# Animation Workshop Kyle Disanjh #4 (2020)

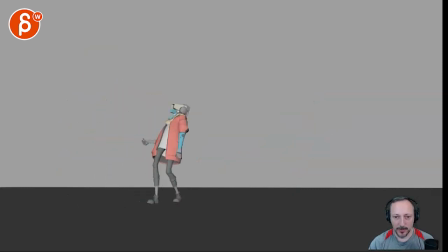(0:03)
this sound loud in my ear. Yeah. It's very cool. Alright, I'm gonna turn this down just for myself because for some reason it's really loud for me.
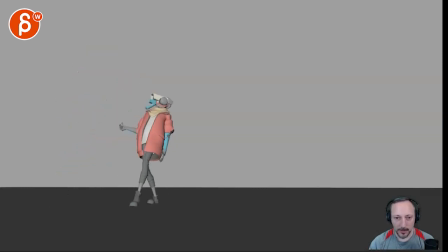(0:21)
Still really loud. I'm gonna turn it off. Well, I need at least a little bit in there, right? Just so I can judge it. There you go. It's really cool. I really like that change you made here into that. It's very cool. Now, you have notes here. You have questions. Do you think I should go bigger on the jump at the end?
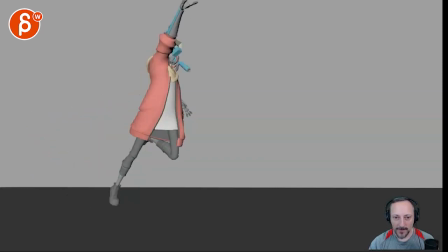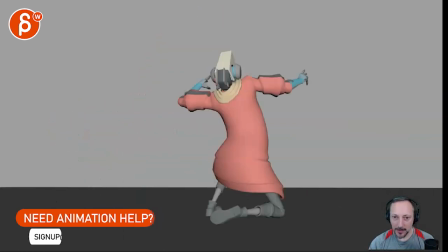(0:46)
Well, I mean, I like it. That being said, it's more on the realistic side.
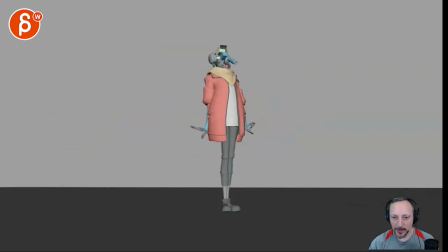(0:53)
So if you have moments like where you kind of push the poses and maybe the graphic shapes, that could be something where you might want to push it or push the hang time a little bit, maybe. Not that this bothers me, but if you're pointing it out and you're wondering about that.
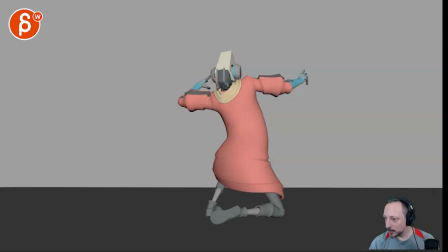(1:12)
You worry about going too high out of frame, but you could push it or just do a camera pass later on to keep track. To be honest, it would be actually really cool. I think you could go, like I said, you might potentially push the posing.
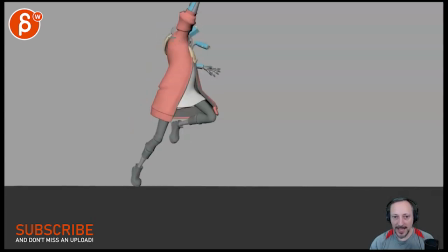(1:25)
Maybe you want to see more of the head, arms, maybe different position. Maybe you even see more of that arm. You might want to maybe push that, just that line of action. Maybe go higher, like you said, and maybe push the hang time a little bit, just the timing in general. And actually, it would be really cool to do a bit of a handheld pass and just follow the character. I can help you with that.
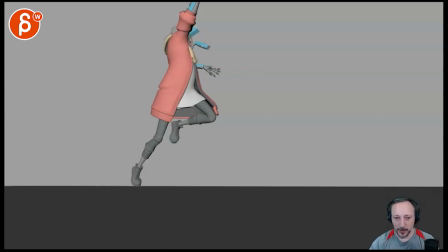(1:45)
You can send me the Maya file if you want. I can do a pass for you, and then you can adjust it and, you know, do whatever you want to do with it. But I think that could be an interesting element. Ba-da-ba-da. Now, the third snap motion is feeling a bit bland compared to the first two. So let's see.
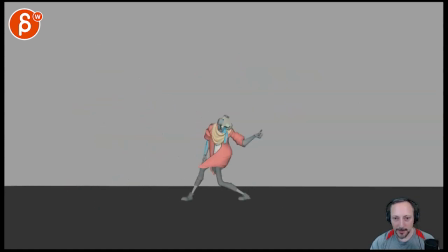(2:07)
Okay. Snap. So do you feel... I mean, that's a wave. It's not the snap. So maybe the arm wrist flick just isn't quite selling it.
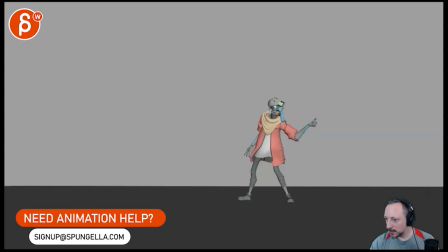(2:21)
Thoughts there, maybe change up the arm motion to something else. Interesting.
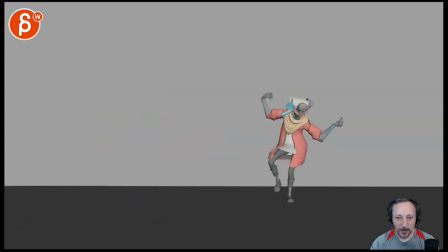Okay. I like this. I like your self-analysis. This is definitely cool. I like this. And I like that you just keep it right there. You got your color silhouette so we can see the fingers. That.
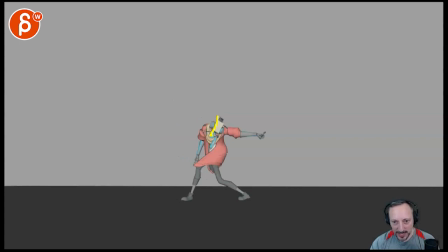(2:42)
And I like this too, that because it's... gives you that head down, arm out, and it leads the motion to the right. What I liked about this one is that it is not a snap, it's a flick.
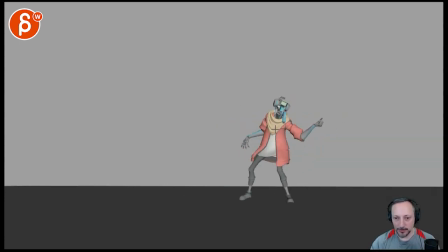(2:55)
But now, if you feel like it's not enough, I mean, you could potentially go crazy and bring out, in my horrible drawing, the arm out here for a silhouette, for a big swing, you know what I mean? So it's not through there,
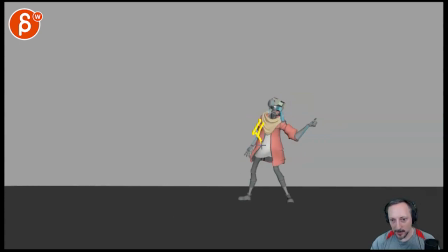(3:11)
but, or at least something where maybe that hand goes in here, like I said, like before, when we mentioned the color silhouettes. So maybe that hand goes from here, so you already have a bigger swing, and then that might be potentially even higher.
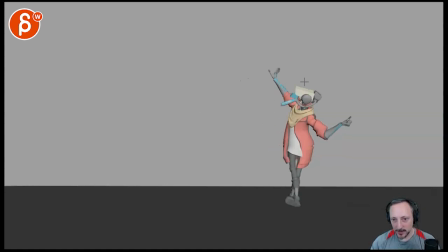(3:28)
So when you go into this, you can then have more of a... See right now how it's your arm, but I like how your shoulder and your chest react to it. It's really well animated. I mean, this is little things that a lot of people miss when you have body movements, how it affects the rest of the body.
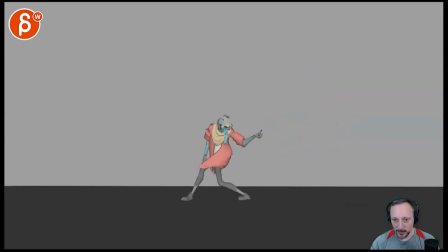(3:46)
But what if, since you're staying fairly put with this arm, right? Once we're here, it's fairly the same. So what if you want to accentuate this, like I said, in here, silhouette, go out, do your swing, and when this happens, it's potentially exaggerated with a shoulder up,
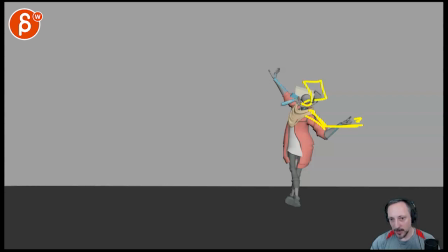(4:04)
stronger out, head up for a silhouette, bam, and really out like that.
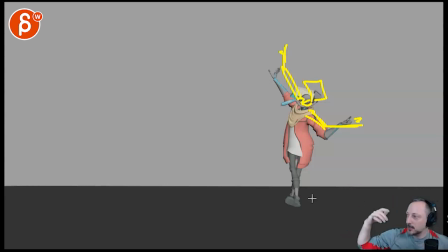(4:11)
So it's not just that, but it's like a stretch, arm stretch out, shoulder stretch, and it's kind of like a, almost like a wave that waves through the whole body.
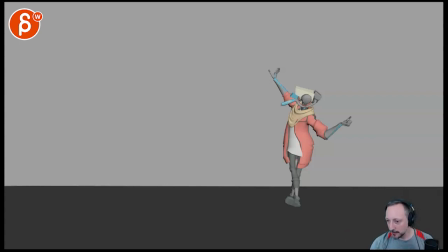(4:25)
That could be something if you want to push it. I could see that being cool. From 93, hold on, I got a tiny frame counter here. 93 207. Okay, so that moment through there, do you feel this area is too bland?
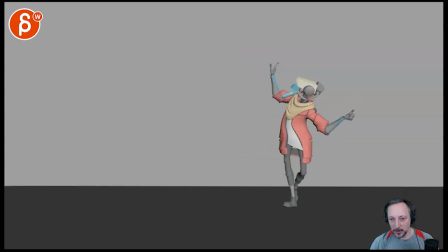(4:44)
Well, I mean, that could be the thing. If you make this moment bigger, then to me, you need that moment for contrast to calm down to then get into this. So maybe right now, I mean, this needs a bit of a change. I think it's a bit, see this? It's kind of like that arm is like a 2D card. Nothing really changes.
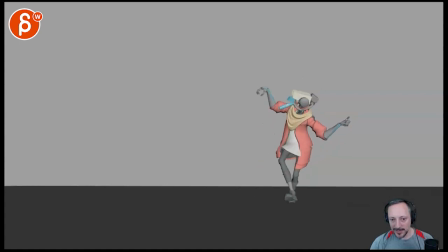(5:02)
So I think your self-analysis is right, and this could be pushed. And because of that, fa-bam, that snap moment, that explosion, like that small explosion, you can calm down here for anticipation to do snap again into this.
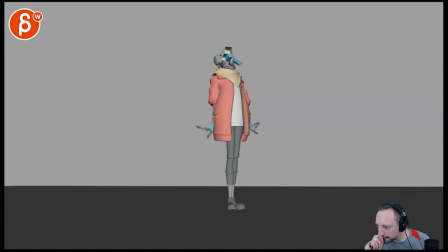(5:19)
I think that would be cool. So let me see. Do the steps overall feel like they have enough weight? To me, yes. Question is, because we're still in step, so once you spline this,
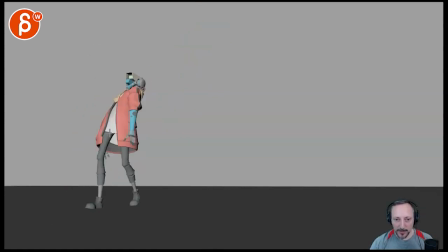(5:37)
you might potentially want to experiment with, if you look right now, right, your root is fairly straight. There are some up and downs, but not huge. But it's also the dance. It's the dance that it's fairly, like, that's the fun of it, how it's smooth and straight line.
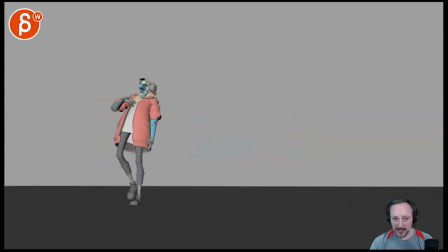(5:55)
Maybe as you spline this, you want to figure, or you want to try out a little bit more of an up and down in the roots in your, you know, in your TY. That could have a little bit of accents here and there. Right now, it doesn't bother me because I like the fluid motion because it's of that dance move.
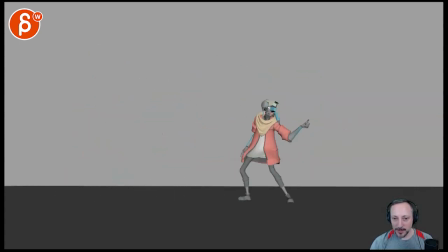(6:15)
But it could be something to experiment once you spline. I'm still not 100% smitten by this, although I like it better. So you do have your crossed arms. Like that, I would probably, I don't know if you have a bend bow for that arm.
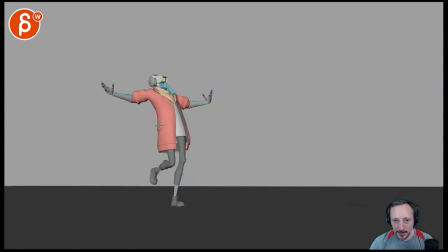(6:36)
And push that so you have a bit more of a negative space through there. But I like your fa-ba into this. Just watch out, once you spline this, you're gonna have a big move through there that comes up straight.
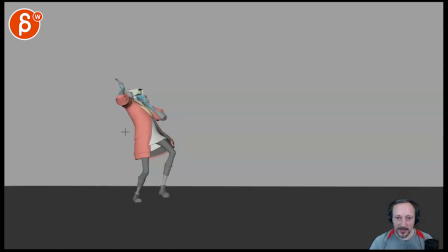(6:49)
So you're gonna have to kind of look at your arcs of your arms once you go into spline. This is just still something that bumps me, where you got the arm bent, like the forearm and the upper arm, they are overlapping, which doesn't make for a nice silhouette. And here we basically have an elbow stump. So that's the only thing.
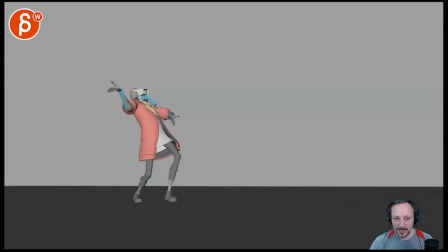(7:08)
It's, and I know we transitioned into this, so maybe once you spline this, and maybe that's a faster move, it will just be an in-between, that's okay. But right now, I'm just reading that frame. I would work on that. Just giving this a bit more read.
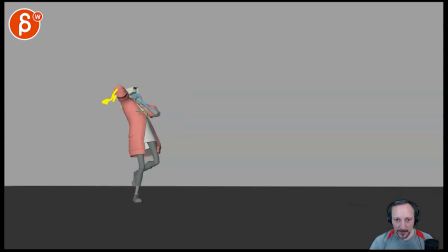(7:23)
And this could be something, maybe that arm comes out here. And maybe your upper arm is there with the lower elbow. We see a bit of a breakthrough there, and that hand is there. And you're just kind of pushing that a bit more.
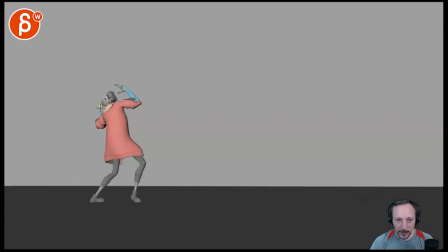(7:38)
And then careful, same thing here. I would push that forearm there a bit more so we understand that arm. So it's not just the stump. Like once you get into here, I'm okay, because now you got into like a fluid body line with one arm out. I don't mind that. But on something like that, even here, you could have the lower blue part here or blue part here. So it's not just a stump.
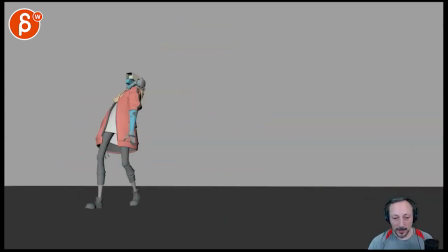(8:01)
Rest is cool. It's a really cool shot. So subjective thoughts, and I like your self-analysis. I think go with your gut. I think you have a really good grasp on what you think is not quite right, where you want to push things. And I'm just giving you my added 2 cents, my subjective thoughts there.
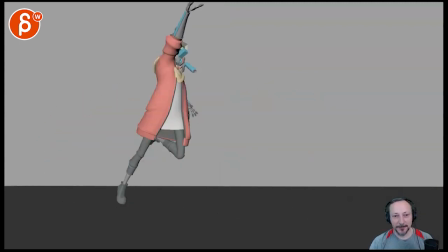(8:17)
And that's that. Thank you. All right.